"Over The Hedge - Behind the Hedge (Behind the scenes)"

The most difficult thing for the character TDs is trying to imagine how is this going to move?
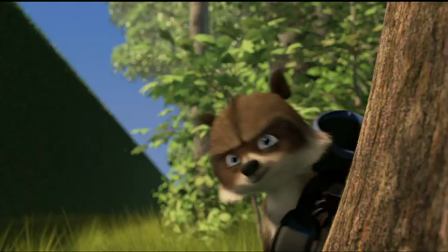4:14 How is this character going to move? In the case of RJ, you have this very sly,
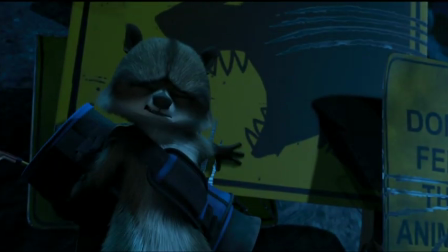4:19 very slippery sort of moving character that should be very mobile and very able to move, climb trees, do all sorts of things.
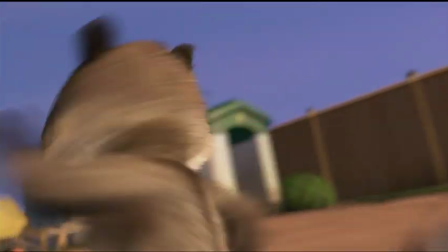4:27 Play? Wipe, down, boy, sit, roll over.
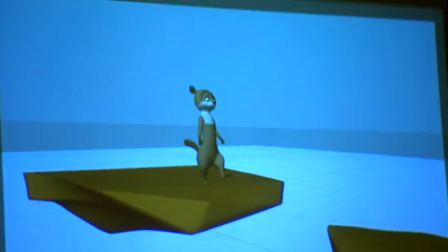4:31 We are looking at the anatomy of that character and trying to see where should those bones be?
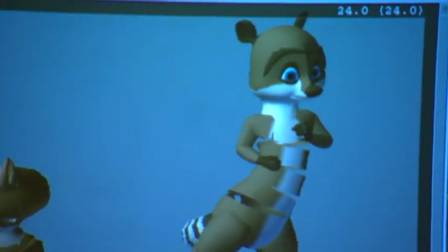4:37 Where should the muscles be? What should the arm look like when it bends or the hands and down to the details of the face? And when you're trying to put in all those details and try to make it anatomically correct
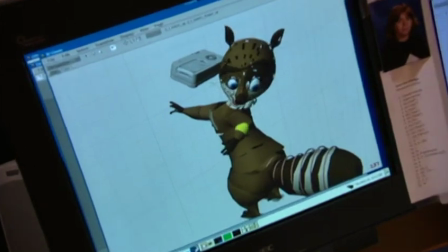4:49 and then have it be believable when they're acting and so that they still emote properly. When the shot comes to us in our department, basically it's gone through modeling,
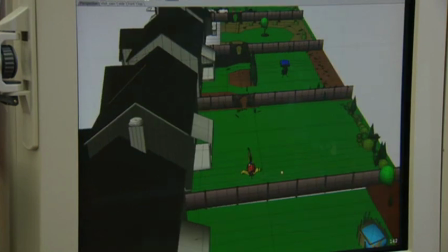4:59 the characters are built, And there's a layout department that brings everything together into a shot.
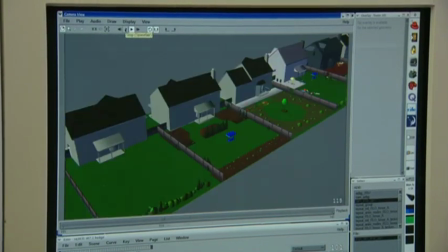5:05 So you have your characters, you have your props, you have your environment. And so we bring the life to the characters and give them their personalities.
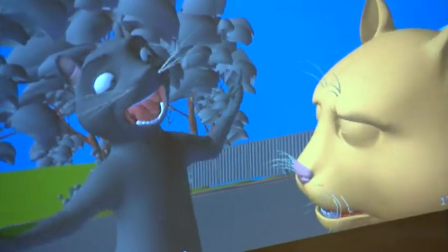5:13 Okay, that's it. I am sick and tired of everybody taking one look at me and running away because they think I'm filthy.
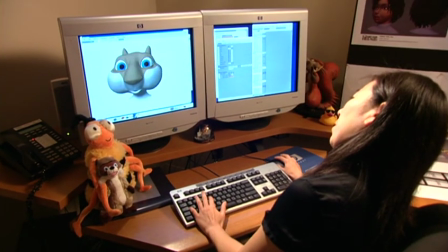5:19 We use the actors' voices in the shot when we're actually working. So we're playing to the dialogue directly from Gary Shandling and Bruce Willis and the whole crew.
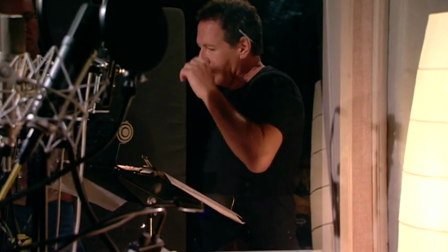5:30 Gary Shandling has a lot of things where he puts his hands to his head, and we tend to get a lot of that type of stuff.
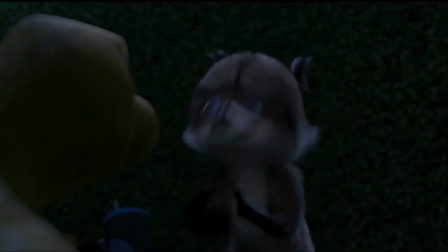5:35 Facial expressions on Bruce Willis is a big thing because he expresses himself facially.
That stuff is to die for!
My role on Over the Hedge was to implement the first faces for the first characters.
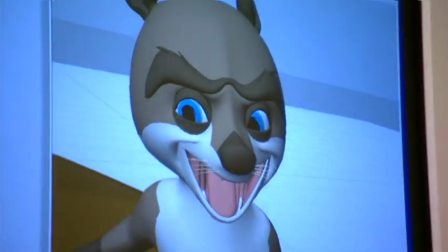5:46 I started with RJ, and the reason we always start with the star is because we have to be able to prove that the character is going to be able to carry the show.
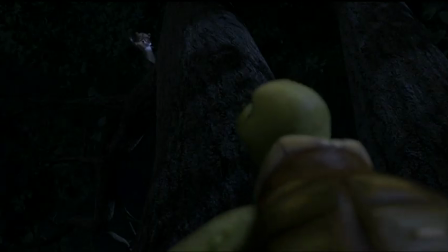5:54 Bingo! Okay, step two. I thought we'd be dead by step two, so this is going great.
There's a lot of breakthroughs that we're looking at in Over the Hedge we're really proud of. Mostly we have fur.
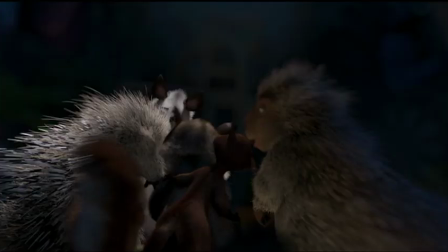6:05 We have fur everywhere. We have fur on the humans in that they have hair. Every one of our characters not only has fur, but they have a different sort of texture or softness.
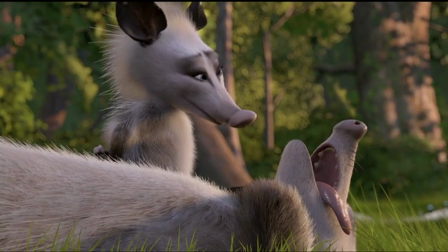6:14 Look, if you will, at the sort of soft, downy fur on the possum's chest. It feels so tactile, it's like you want to touch that fur. Look at the more coarse, rougher fur on RJ the raccoon.
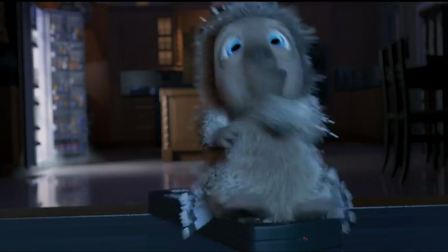6:26 Take a look at the thick spines of the quills on the porcupines. It's like we not only had to invent fur for the movie, we had to invent a whole palette and range and world of what fur could do on this picture. One of the biggest things that we did was, as a character like RJ has any movement, his hair is following his movement.
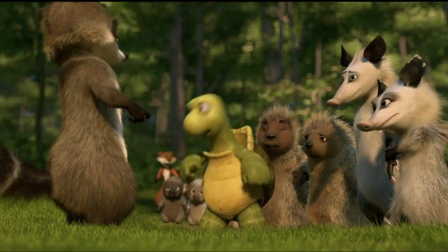6:43 That's very unusual. You don't find that in a lot of CG films right now. Not only did we find a great solution for that,
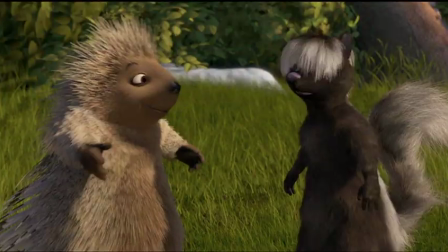6:49 but we were able to implement it across all of our furry characters so that all hair moves and all fur moves.
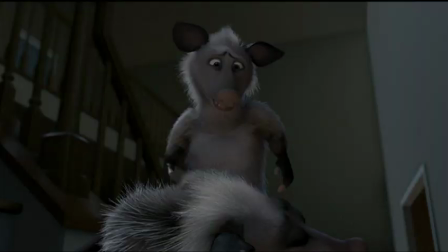6:55 Now, that's a huge win. The other thing is that when characters interact with each other and hands touch fur,
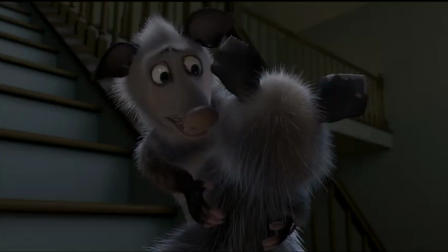7:03 mostly people avoid that because you have to actually move the fur.
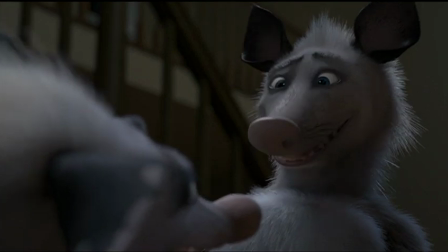7:06 Our guide hair solution allowed the character effects department to have characters interact with props and they could move the fur away from the prop.
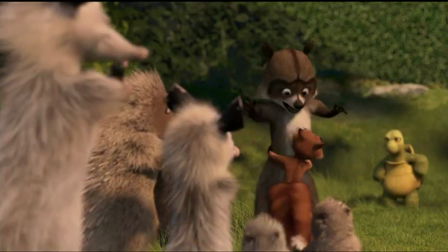7:14 A character could touch another character on the arm. They could move the fur away from it penetrating the fingers. So we had an unusual situation where we could take fur to the next level. It wasn't just a lot of fur done well, and we think it's been done well, but it's fur done well that moves.
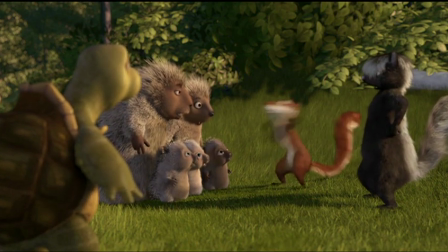7:30 Oh. Oh, what was it?
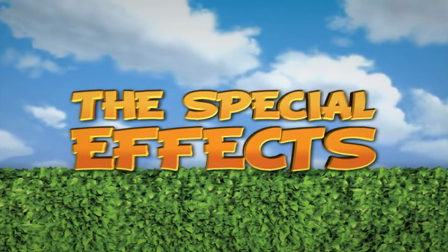7:35 Wait, right on the tip of my tongue! The mandate for the effects on this is to be funny whenever possible.
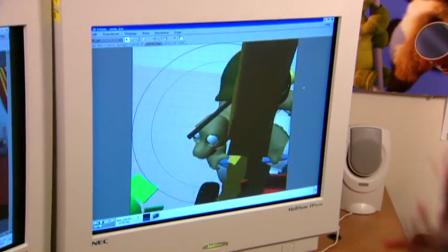7:42 That in live action, it's usually about realism. Here, it's about how do we exaggerate it. There's a lot of fun effects to keep your eye open for. Some of them are so subtle that you probably won't see them, but were incredibly difficult.
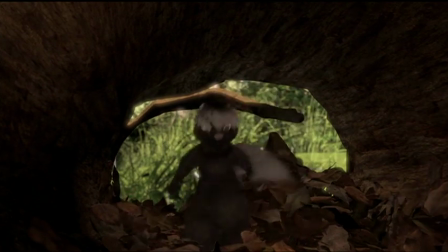7:52 The animals interact with the world of the forest. That's leaves and grass that they have to step on and have to bend and follow through. It's the kind of thing the eye probably doesn't notice, but if it wasn't there, you would surely miss a sort of richness in the world.
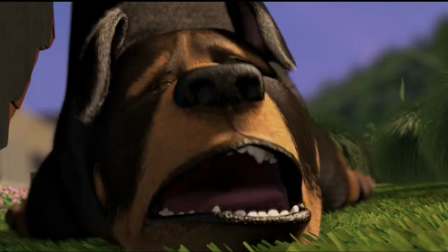8:04 All the way up to our most outlandish effects, we actually ignite a barbecue propane tank,
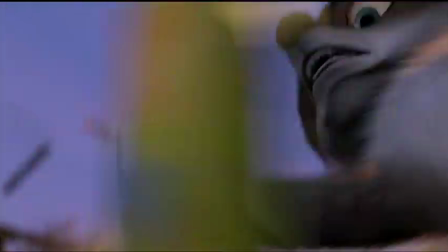8:10 which propels a rocket-like sled full of food up into the air.